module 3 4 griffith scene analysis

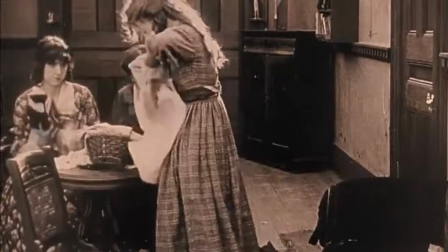17:12 So this was a very dramatic scene, and I hope you took notice of the various types of match edits,
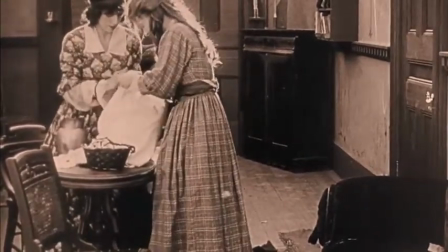17:20 the changes in cinematography, as well as the dramatic cross-cutting that happens here.
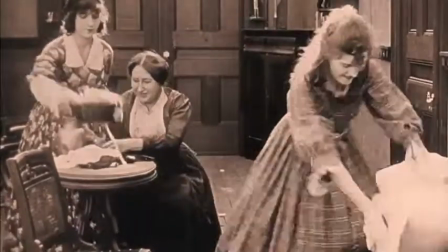17:26 And so when we come upon the Cameron women, they are busying themselves
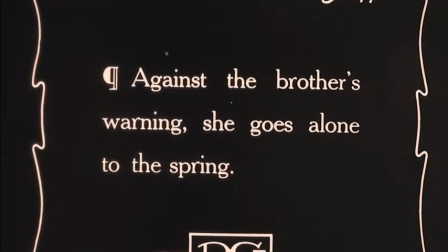17:33 sewing uniforms for the insurgent KKK,
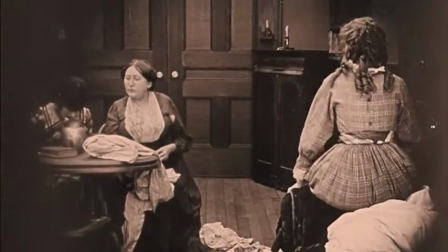17:38 and we have Flora, the youngest of the Cameron daughters,
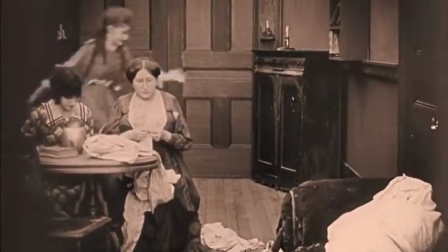17:43 decide to go off to get water from the well for her mother and sister. And this well is quite far from their home, we will see.
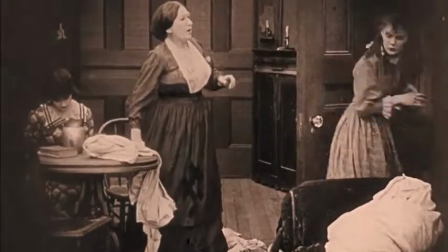17:51 And this is clearly against her brother's wishes,
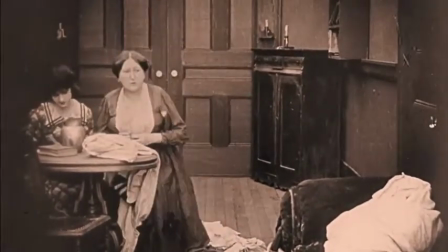17:54 who don't want their women out in the world among the new soldiers who are in town.
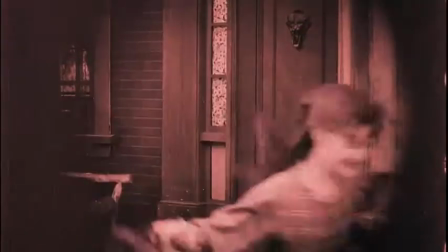18:01 And so we watch her leave and exit to the right screen,
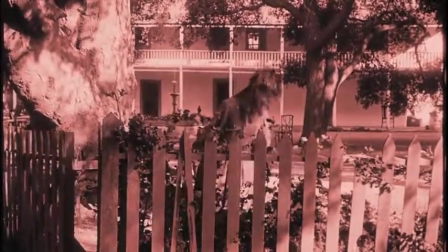18:04 and then she enters on the left side of the screen as she's just come across.
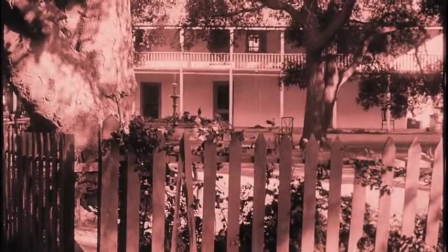18:10 So we have this idea of her moving across space, leaving on the right and entering on the left, and we see that again here.
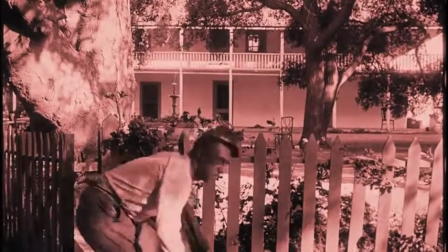18:17 Very careful, and we see Gus do exactly the same thing.
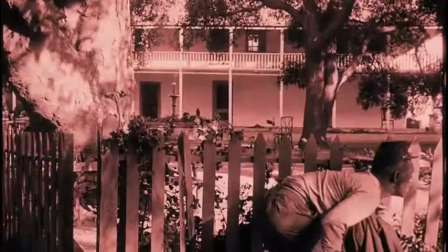18:23 So Gus is now in pursuit of her. He is sneaking low along the fence. He seems dangerous already.
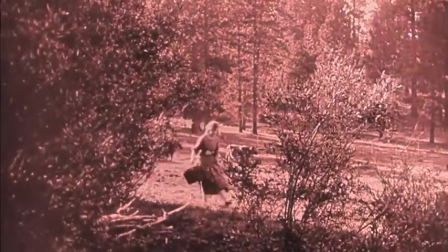18:29 And of course, Flora is hopping and skipping very carelessly throughout the woods.
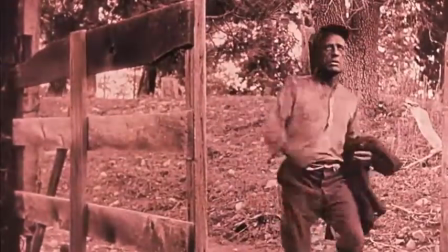18:36 And now we see her no longer anywhere near a town or civilization, but in this deep forest.
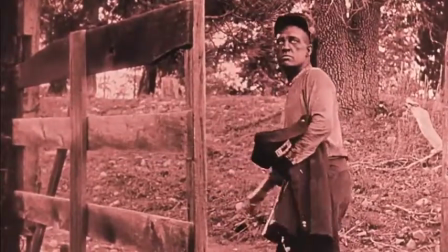18:45 And Gus appears at, again, this fence that we've just seen her at and turns away.
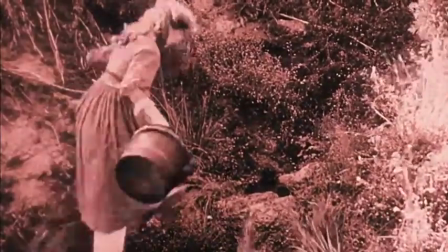18:50 So we know that Gus has now left and Flora is in safety.
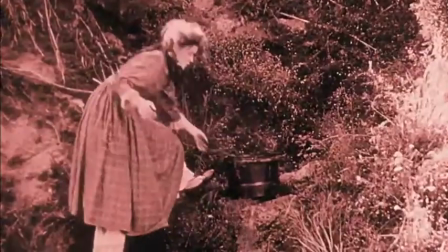18:56 Here we get a great match edit where we saw the bucket in a longer shot and then a close-up of the bucket, and now another kind of medium shot.
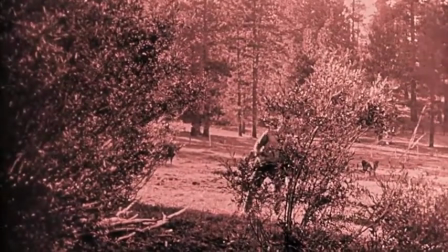19:04 Gus has returned. So now we thought Flora was safe, but Gus has come back.
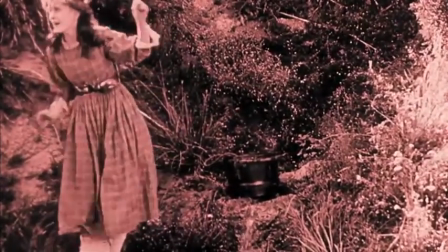19:09 And we now see Flora looking off the left side of the screen, and she skips in that direction.
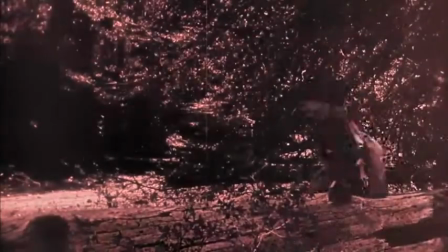19:16 We get the sense from the way we've been oriented in space that she has no idea that Gus is behind her. We get a series of eyeline matches and point of view shots here of Flora looking very
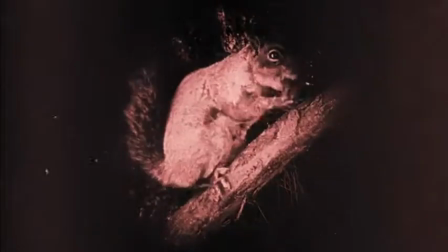19:30 cutely at this squirrel.
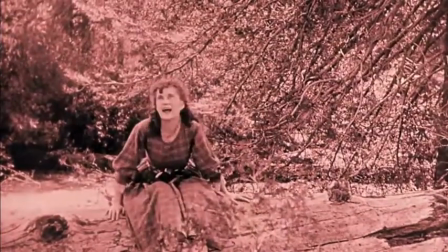19:32 The squirrel is shown in a close-up iris, as if Flora's vision is narrowed directly onto that squirrel and nothing else.
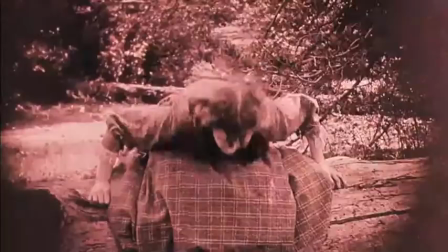19:40 And Gus here is crawling in this barren bramble of bushes.
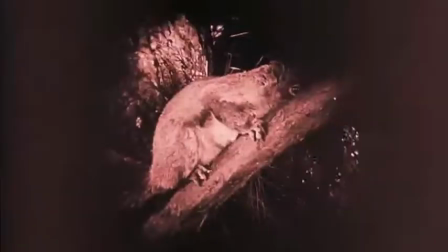19:45 And now we see Flora in that same kind of iris, just like the squirrel,
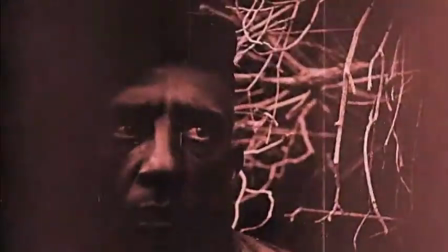19:50 implying that we have three different kinds of eyeline matches happening here. Gus's, Flora's, and the squirrel's.
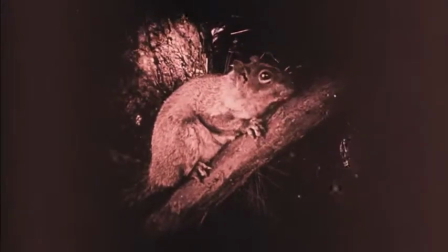19:57 And she is being looked at as if she is that cute and delicate and vulnerable thing, just like she is looking at the squirrel.
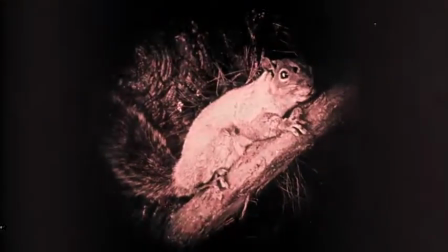20:06 We get the sense of her as being a kind of victim or vulnerable in this.
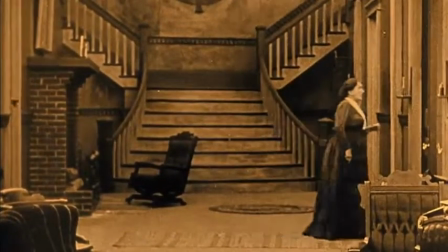20:12 And she's obviously not paying attention. Now we cut back to the house.
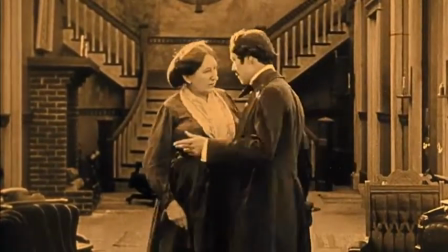20:17 So this is our first cross cut. We have Ben return home, and the mother tells Ben that she's gone out into the woods.
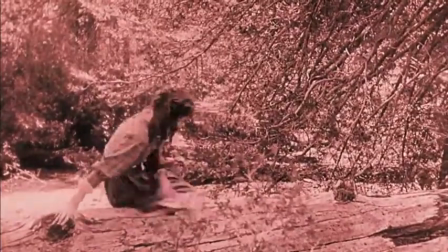20:24 He is, of course, furious, and we get a cross cut to what's happening right now, the approach of Gus to Flora.
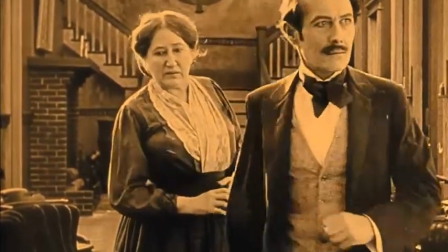20:33 And so the rest of the way this scene will be structured is in these kinds of crosscuts.
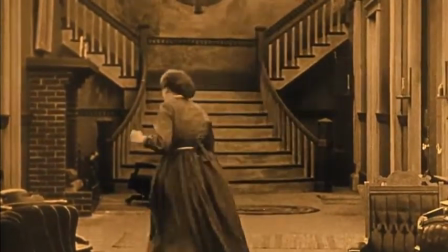20:39 We will see Ben retrace those very same steps and pass those same landmarks that we just saw Gus and Flora.
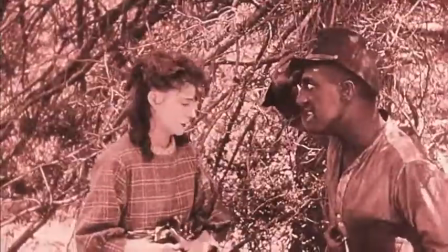20:47 And now we have Gus and Flora in the same shot.
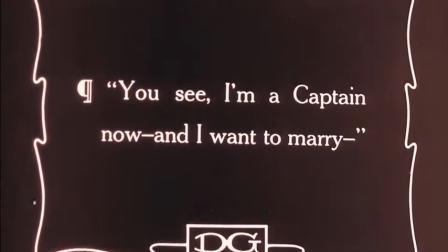20:50 We had a longer shot, and then we zoomed into the two of them as we get in this medium close,
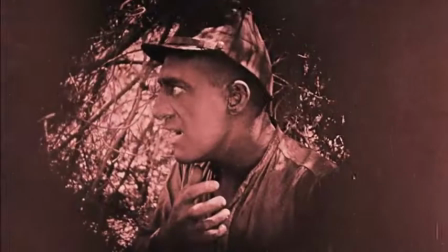20:57 and now we have a series of shots of them individually with eyeline matches going from right to left,
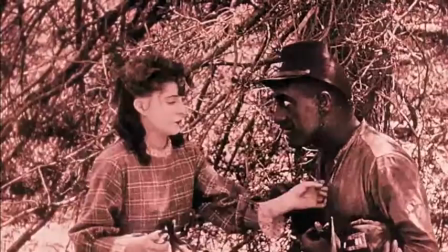21:03 left to right, across the splice. While we're seeing both of them in close-up, it's this establishing shot,
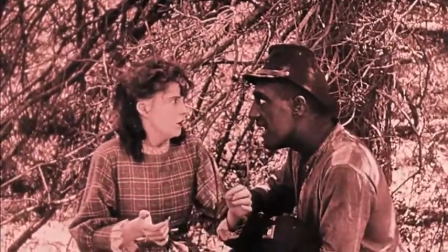21:09 and then the match edits keep continuing each of them into the frame that keeps our position in here.